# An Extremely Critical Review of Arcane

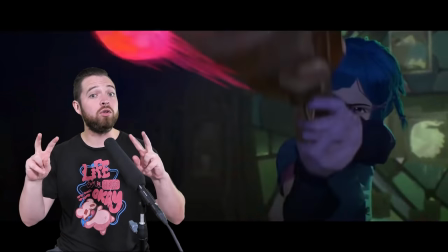7:46 Vi is punching the machine and Jinx's shooting stuff it kind of shows off their skills to be reutilized later i really like the council member design
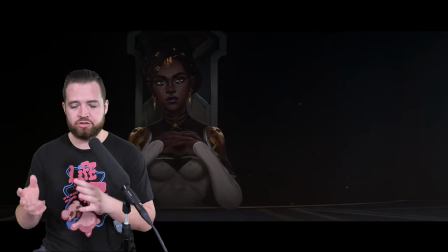7:55 they're only to have a lot of diversity in characters in both like ethnic diversity and all that but just some of the things they wear like the
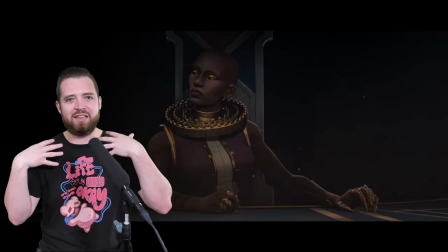8:03 giant coats of that creepy like clockwork device around that lady with the long golden fingernails like there's a
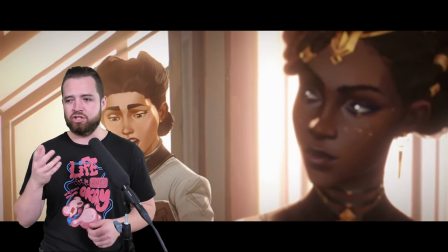8:10 lot of great design even mel has even though she's like one of the more subdued ones of all the council members.
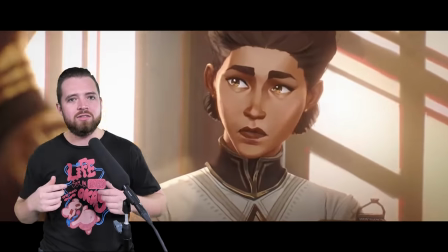8:16 Just the little things like the gold flakes under her eyes and stuff. Like she looks fucking dope.
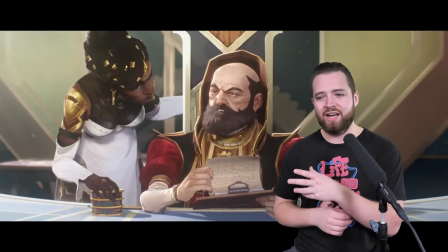8:21 They all look dope, even the silly one. Also setups and payoffs. Again, Mel using the little child's toy to mess with the one guy to get Jace off.
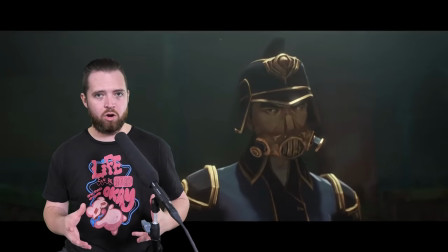8:30 Solid. I really like Marcus. I mean, he's a prick. Don't get me wrong that his character is that way, but I really like his character.
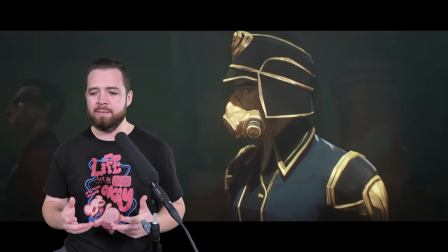8:38 I don't know what it is about him. Maybe it's the way he carries himself.
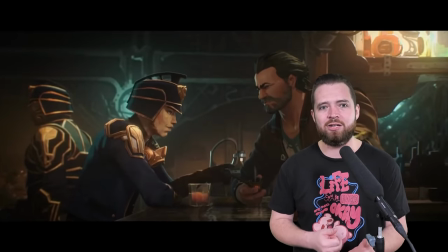8:41 Maybe it's that holier than thou kind of vibe he has, or perhaps it's his voice actor but whatever the reason is i really like marcus as a character i
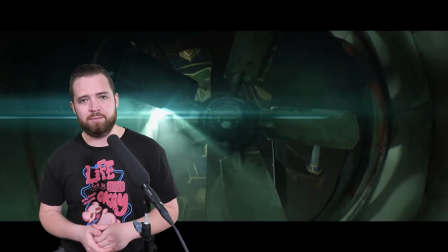8:48 also love how the enforcer that went to go search the room underneath the bar really tried the only place he didn't look was up
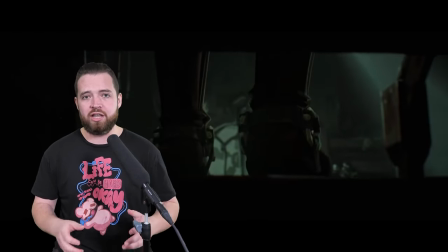8:55 he went under the bed he went all around behind things like he thoroughly searched that place besides up and even as he was leaving he was kind of like
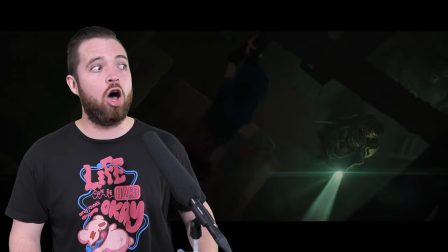9:05 being really cautious about it like kind of taking his long time to close it it felt like an actual search which is a lot
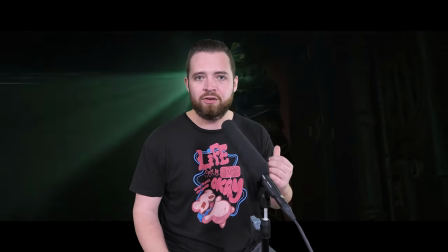9:12 better than those other movies i just kind of look around no one here and they just leave it added good tension actually this is a great segue to the discussion of the
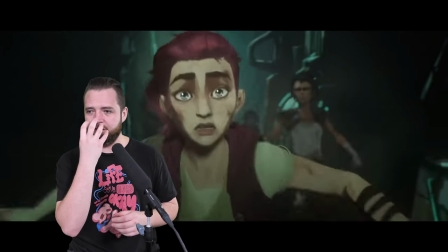9:20 enforcers and their design as a whole the idea to give these enforcers like rebreather masks was absolutely genius not only is
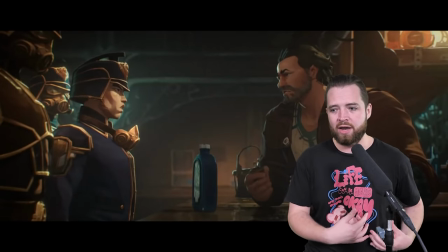9:28 their getup really cool and it kind of gives them this like storm trooper looking vibe but in the piltover way but the rebreather masks serves three purposes and it's
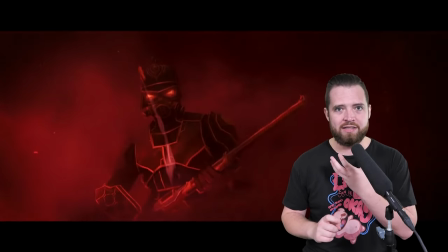9:36 magnificent one it makes them incredibly intimidating just having the constant breathing in the masks like making them seem like stormtroopers or any enemy you
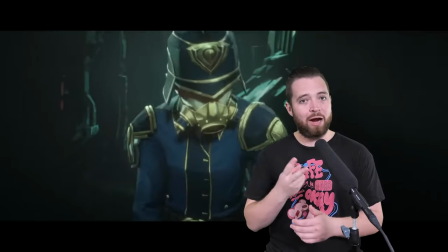9:45 know someone who is very foreign to this environment two it serves a practical purpose where the air is so much thicker down below and even though they
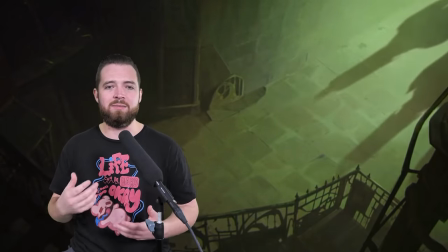9:54 can breathe with the mask off they choose to wear it regardless you know the intimidation factor and to separate themselves from all the zonites and three
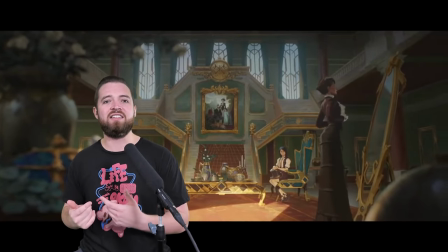10:03 it also helps reinforce the classism part of it the people from topside
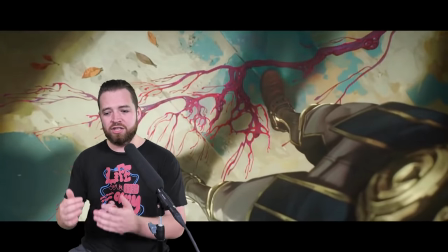10:08 literally do not want to breathe the under city's air they deem themselves
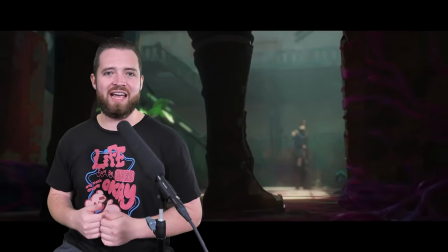10:14 better than to breathe the under city's air it's just such a genius design
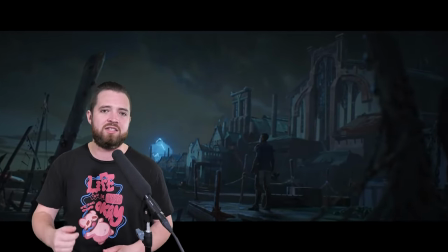10:20 decision that serves every purpose it needs to and then some fucking magnificent love it episode three oh boy here we go you know i
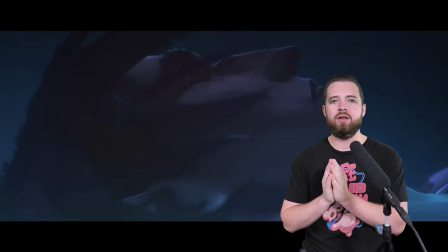10:32 really hate children soko's backstory in the beginning here was really good i love the setup to be paying off
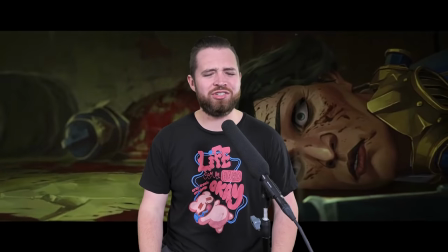10:39 at the end of the episode of course rip grayson gone way too soon man i really liked grayson come on though it does serve
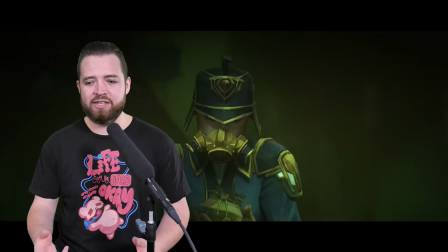10:46 to make marcus a better character due to his reaction for it you know you can see he's legitimately angry about how this has turned out considering his deal also
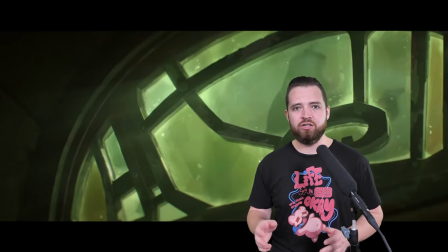10:54 i haven't mentioned it much yet the cinematography for this show is astounding just simple things like the blood splatter hitting the window of the
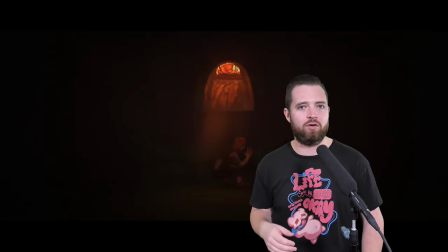11:03 basement and therefore casting a red hue over Vi. Ah, so smart.
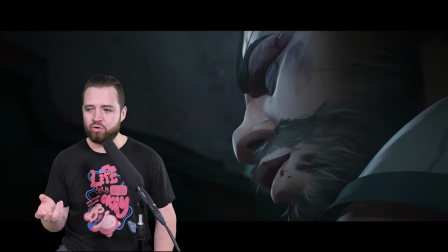11:09 So good. Vander says, I had no choice. Soko says, perhaps.
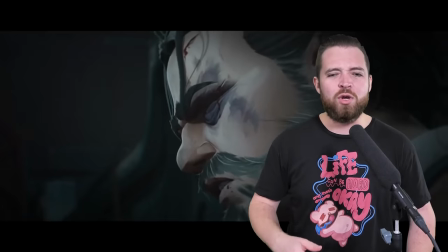11:14 I like that a lot. Often you'll hear some kind of like, oh, we all have a choice. You could have made a different choice.
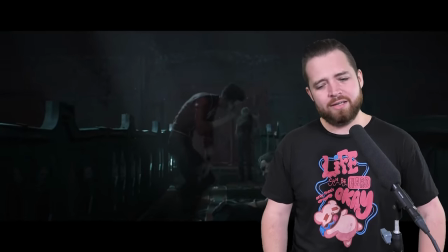11:20 Soko kind of has this like, yeah, maybe.
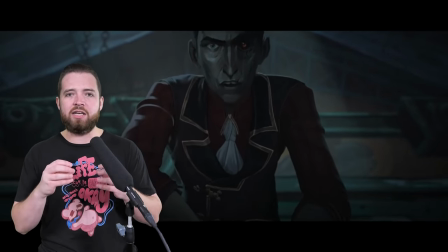11:23 It's a very interesting thing where two people kind of had a similar ideology and it's kind of pulled in different directions due to circumstance.
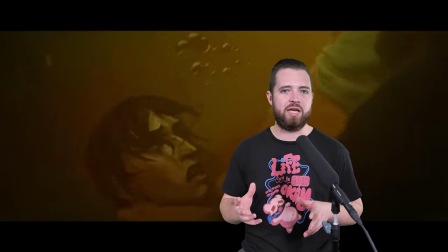11:29 It makes Silco seem like a much more reasonable guy, despite being the main villain.
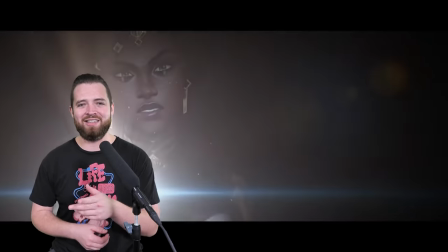11:35 I really like the part where Victor is pretending to not know what he's doing on the spot when he's trying to open the door.
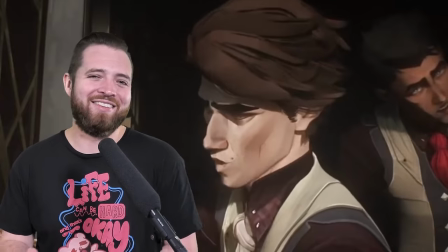11:40 It's like, this isn't in my bedroom. I don't know. It's just fun. Okay. This crying,
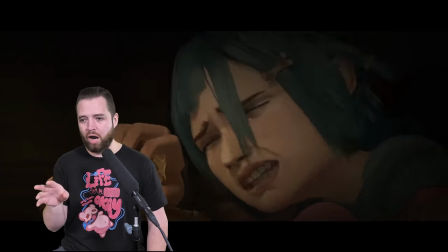11:44 like sobbing tantrum that Powder does here is the best crying thing I have ever seen animated in my life,
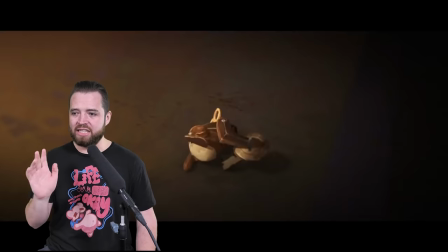11:53 in anything. It is the most realistic. It is kind of harrowing.